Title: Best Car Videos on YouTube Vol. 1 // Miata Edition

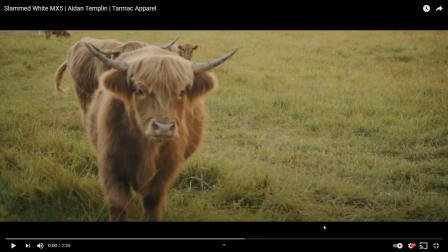(0:00)
What's up everybody, today we're going to compare one Miata.
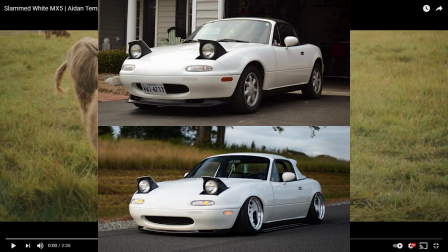(0:05)
Well, not the Miata itself, we're going to compare the videographers and editors that shot this Miata.
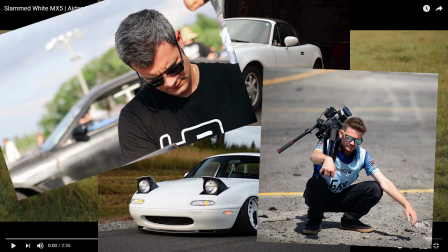(0:10)
I really like this Miata, and it's here, so let's go ahead and just jump right into it.
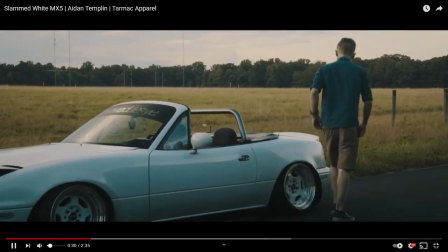(0:19)
Alright, I really like the audio there. Audio of that car.
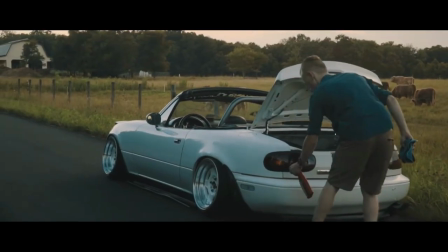(0:25)
What is he doing? Oh, he's cleaning it up. Okay. All right.
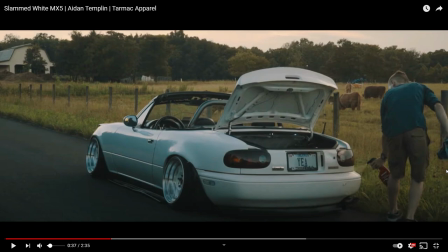(0:30)
I know I said before in the past, I don't like seeing the boyfriends with the car. All right.
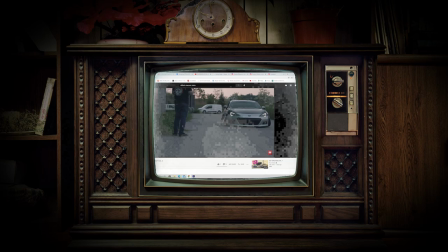(0:35)
This is going to sound lame, but like, you know, Victoria's Secret or like Forever 21 or Gap. All these people that go and have models, their boyfriends that take them there to model, you don't see the boyfriend in the shots.
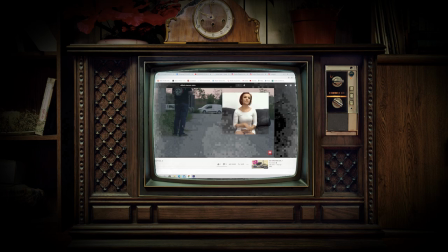(0:51)
You just see the model. So in this scenario, the car is the model. I don't want to see the boyfriend. I just want to see the model. Don't show me the boyfriend. That whole analogy.
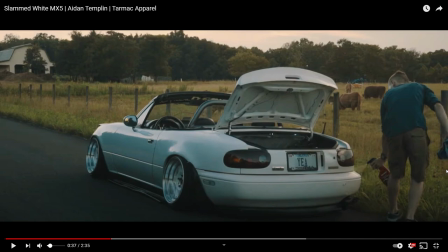(1:01)
But when you show the prep work of them, you know, cleaning the car or putting on different wheels or putting on the hard top. In this case, I don't think he does do that. But when you have to shoot a two minute or three minute video of a car,
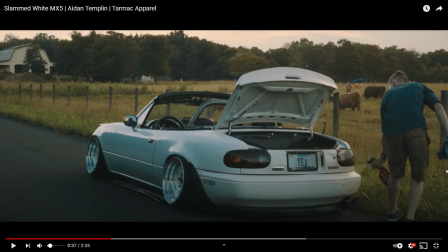(1:18)
it can get a little boring. so showing y'all finding a location or cleaning a car like what he's doing or touching it up that is that is perfectly awesome in my book i like it when you include that because there you can only have so many uh takes of a wheel uh or a steering wheel so
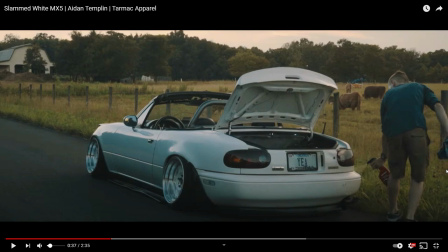(1:38)
yeah this is this is when this is the exception to the rule when you see the the driver with the car or boyfriend with the
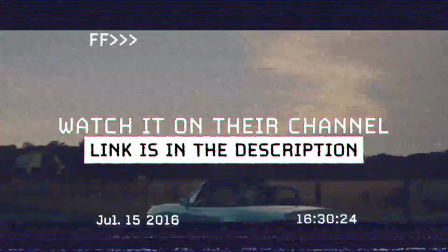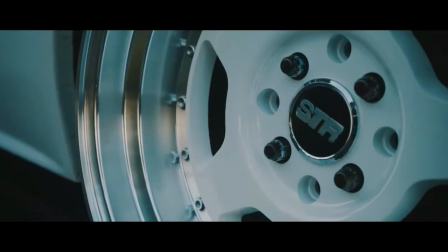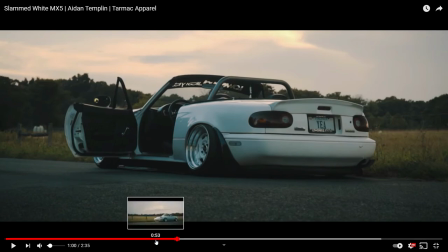(1:55)
I was about to complain that the beat sped up, but the shots of the car didn't speed up. But the beat slows down, the speed slows down, the speed slows down, the speed slows down, like that. Ugh. I like this.
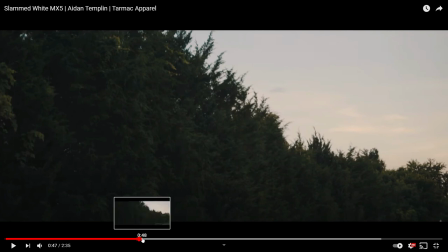(2:06)
Ugh.
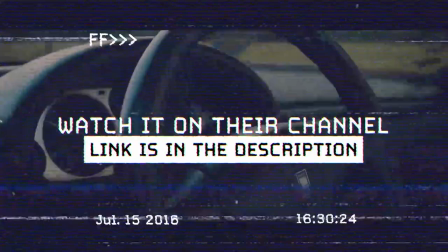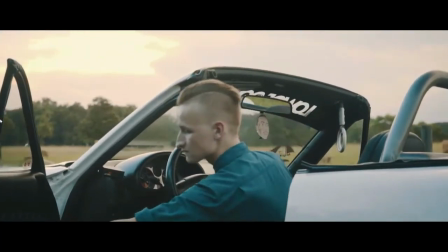(2:12)
Alright, let's move locations. Aw, what? Why do you look so sad?
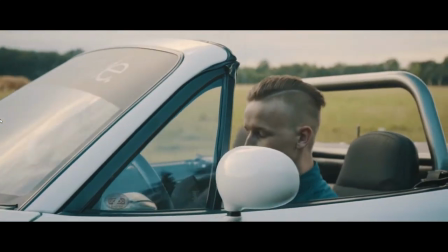(2:19)
Videographer. Oh, is he mumbling? Is he cussing the...
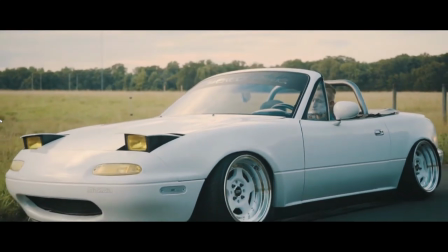(2:25)
Oh, what's the mood here?
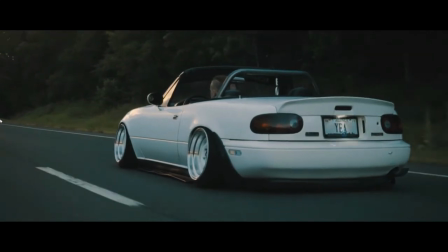(2:30)
I don't know. I guess I'm not going to tell the man to be happy, but... If I was the videographer, I'd be like, Dude, you're driving a Miata.
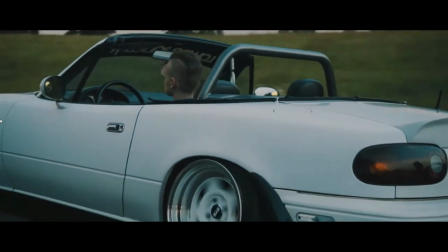(2:36)
Miata's always the answer. You're supposed to be smiling. You're supposed to be happy driving that car.
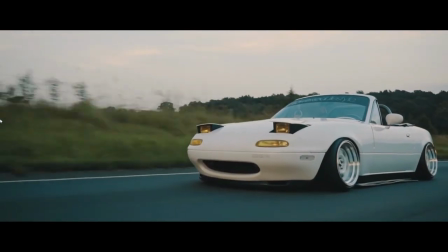(2:40)
Yeah! But he ain't happy. No, he was cussing someone under his breath right there.
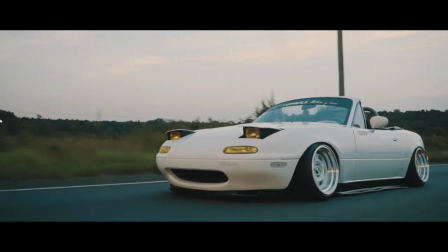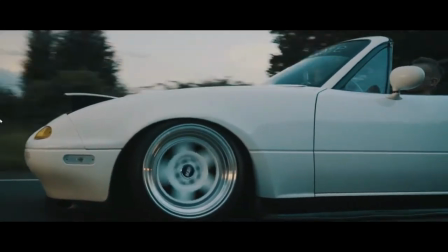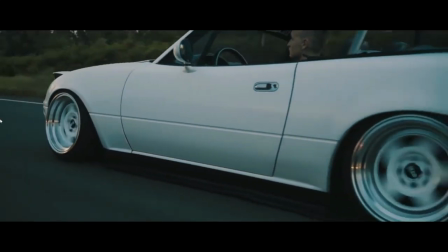(2:56)
Don't tell me this is the end.
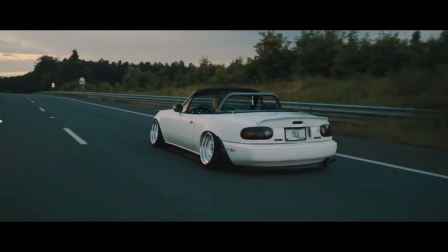(3:02)
if it's the end, he better just speed off off-frame. Like, just gone down the road.
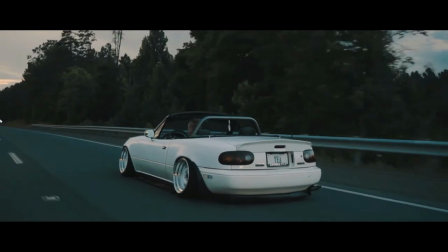(3:11)
How do you end it right now? Are you just gonna cut to black?
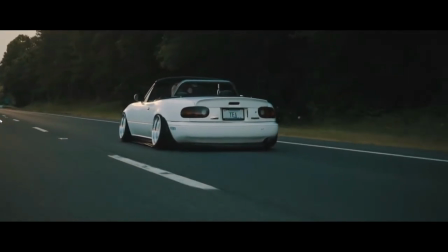(3:17)
Let him fall back! Fall back, driver! Fall back! And just to fade to black. Okay.
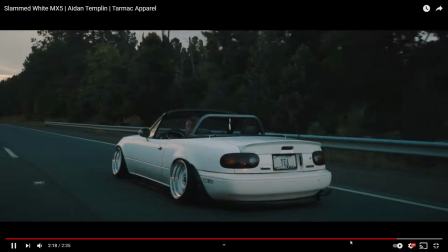(3:30)
I give that a 7 out of 10. 7 out of 10 just because of the ending.
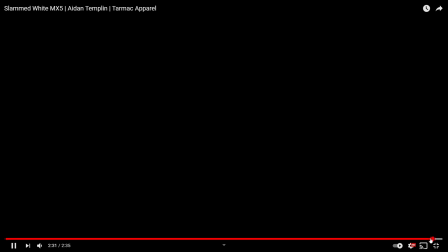(3:36)
ending was a little too long and then they didn't have them speed off they just did a fade to
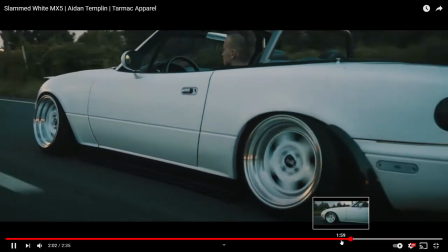(3:42)
black with the same like from pretty much this
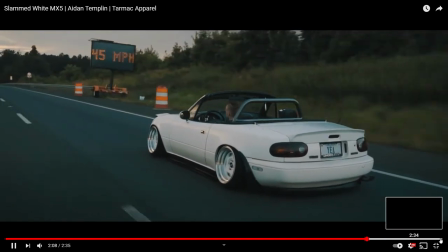(3:47)
marker yeah a good 30 seconds of like the same shot same
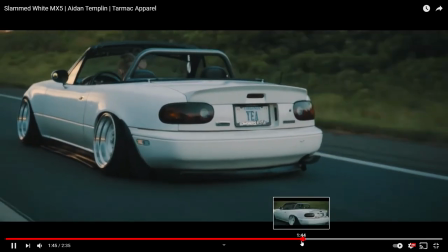(3:53)
angle oh no then you even got that angle here at
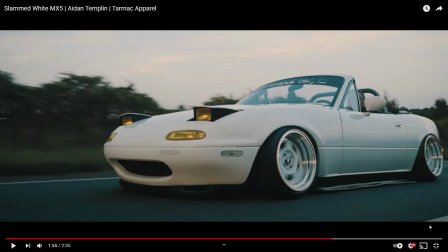(4:02)
any rate uh we'll give that one seven out of ten. Let's go to the next video. Let's get into it.
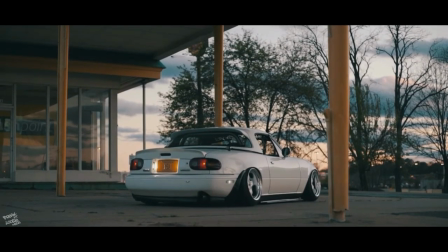(4:14)
What? Does that back wheel not have a center cap?
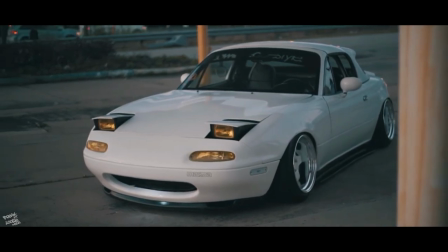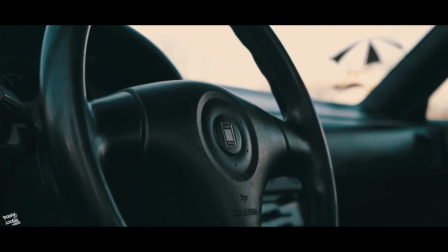(4:23)
That's a good shot. I like the foreground. Oh the steering wheel. At least he didn't do two shots of a steering wheel.
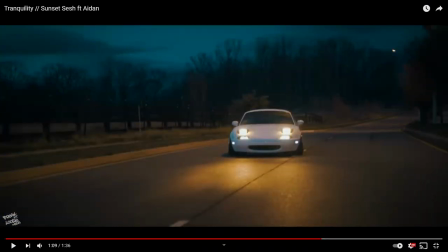(4:34)
Alright that's even cooler. Alright I know I've talked about if you are gonna to have people there making a crowd but having a just a couple friends help you break into somewhere very
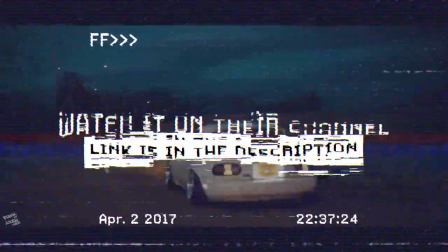(4:43)
fucking cool that's that's awesome all
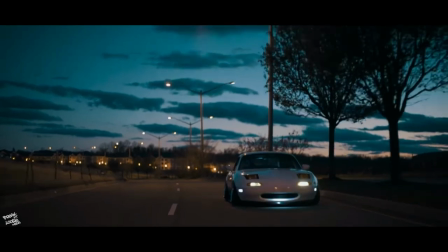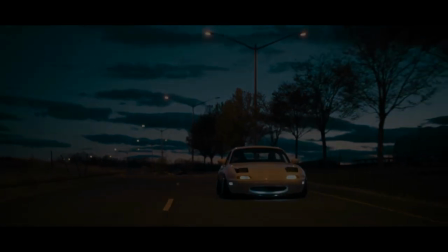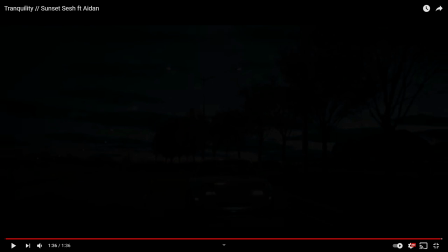(5:02)
right so this is made i think exactly a year later and he did the same fade to black like the car didn't move out of frame or anything just to just to fade to black with this song it does work a little bit better and he didn't have an incredibly long shot of
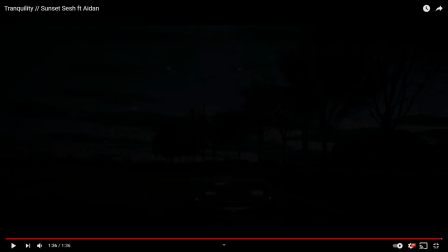(5:17)
one angle of the car and then fade to black so i guess if you are going to do the fade to black this is how you want to do it here in this this version of it so overall
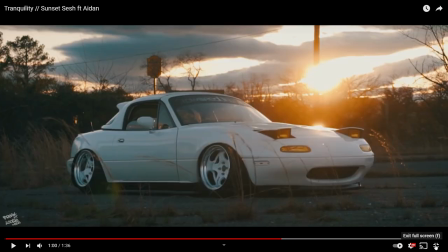(5:29)
yeah no i have absolutely no complaints eight out of ten let's jump on to the next one all right so this one is
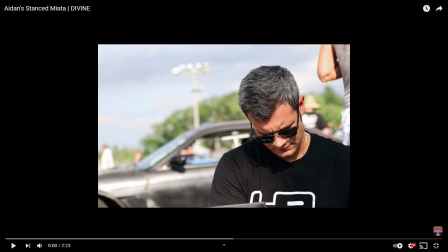(5:35)
by divine media i have high expectations for this video because i really like this guy i I like his story.
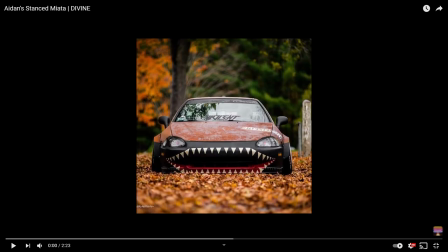(5:42)
Started off shooting himself with his old rusty, the ruined del Sol.
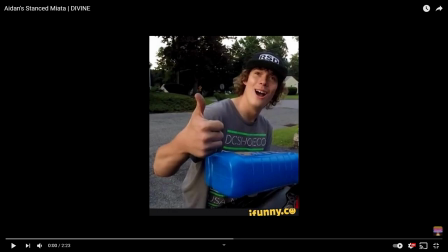(5:47)
Started doing editing and videography for, was it Rudnick is his name?
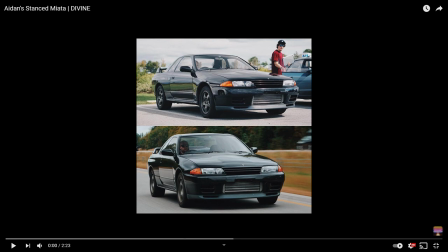(5:55)
Ricer Miata? And then, I forget the other guy that's over there. And then Adam LZ, who he's currently doing it for now.
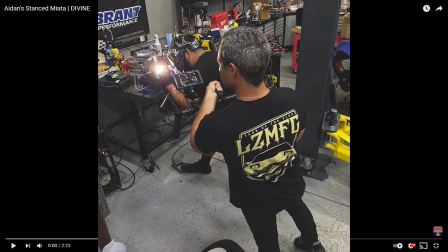(6:04)
I didn't get to meet him at Drift Week 2. I was actually too afraid and starstruck to actually meet him.
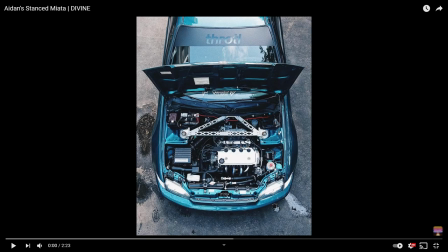(6:10)
Because I had been watching his vlogs and his kind of progression for some time. So I didn't have it in me, man.
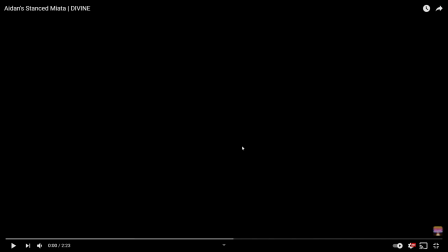(6:17)
I couldn't say hi. But yeah, let's watch his video.
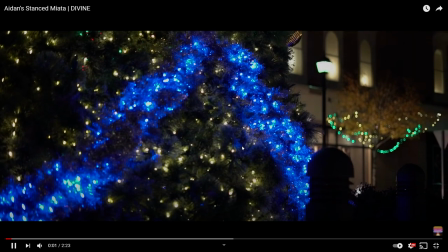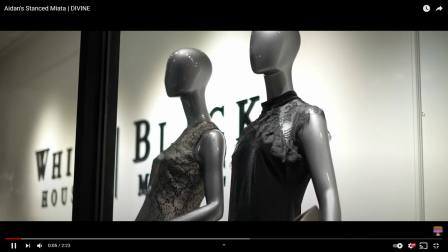(6:25)
Ooh.
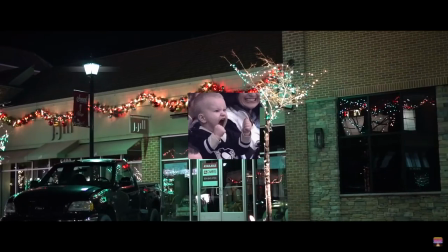(6:29)
Yeah, look at the group of people having fun. Smiling. Great beat.
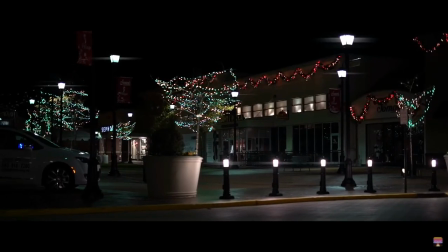(6:37)
Ooh.
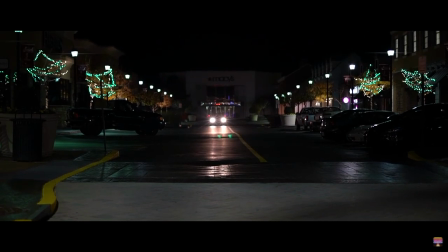(6:40)
Oh. Oh.
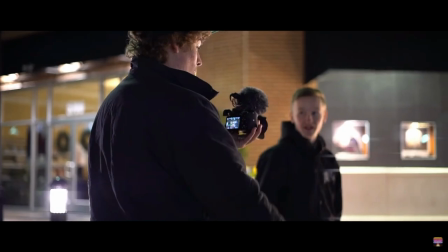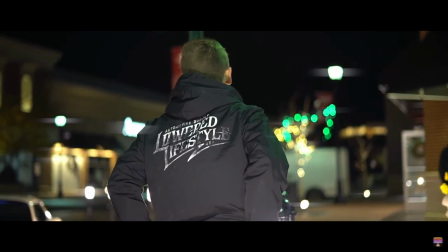(6:48)
Oh.
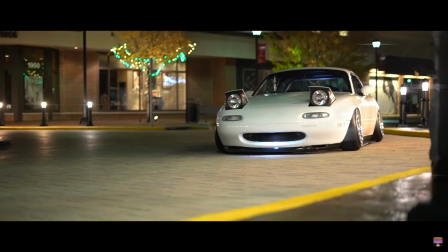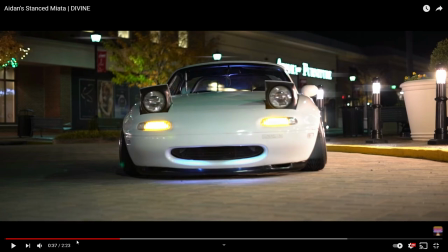(6:58)
Oh, my God. that was awesome so all this like just went with the song so well where he just like i think he had like one or two teasers of the car like you just get that that's all you get just get this
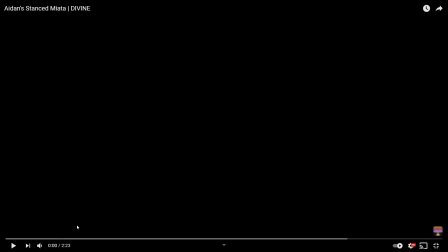(7:11)
yeah this is oh i gotta i gotta watch this again see this is why i watch other people's videos because i want to learn from them see what i like about it that way when i go to shoot a car like i would be like oh mimicry is a form of flattery but
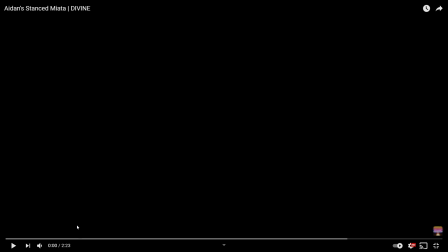(7:28)
also it's the best way to learn you learn from other people you see what they did you see what that you see what they did that you like and you see what they did that they that you did not like and you just learn from them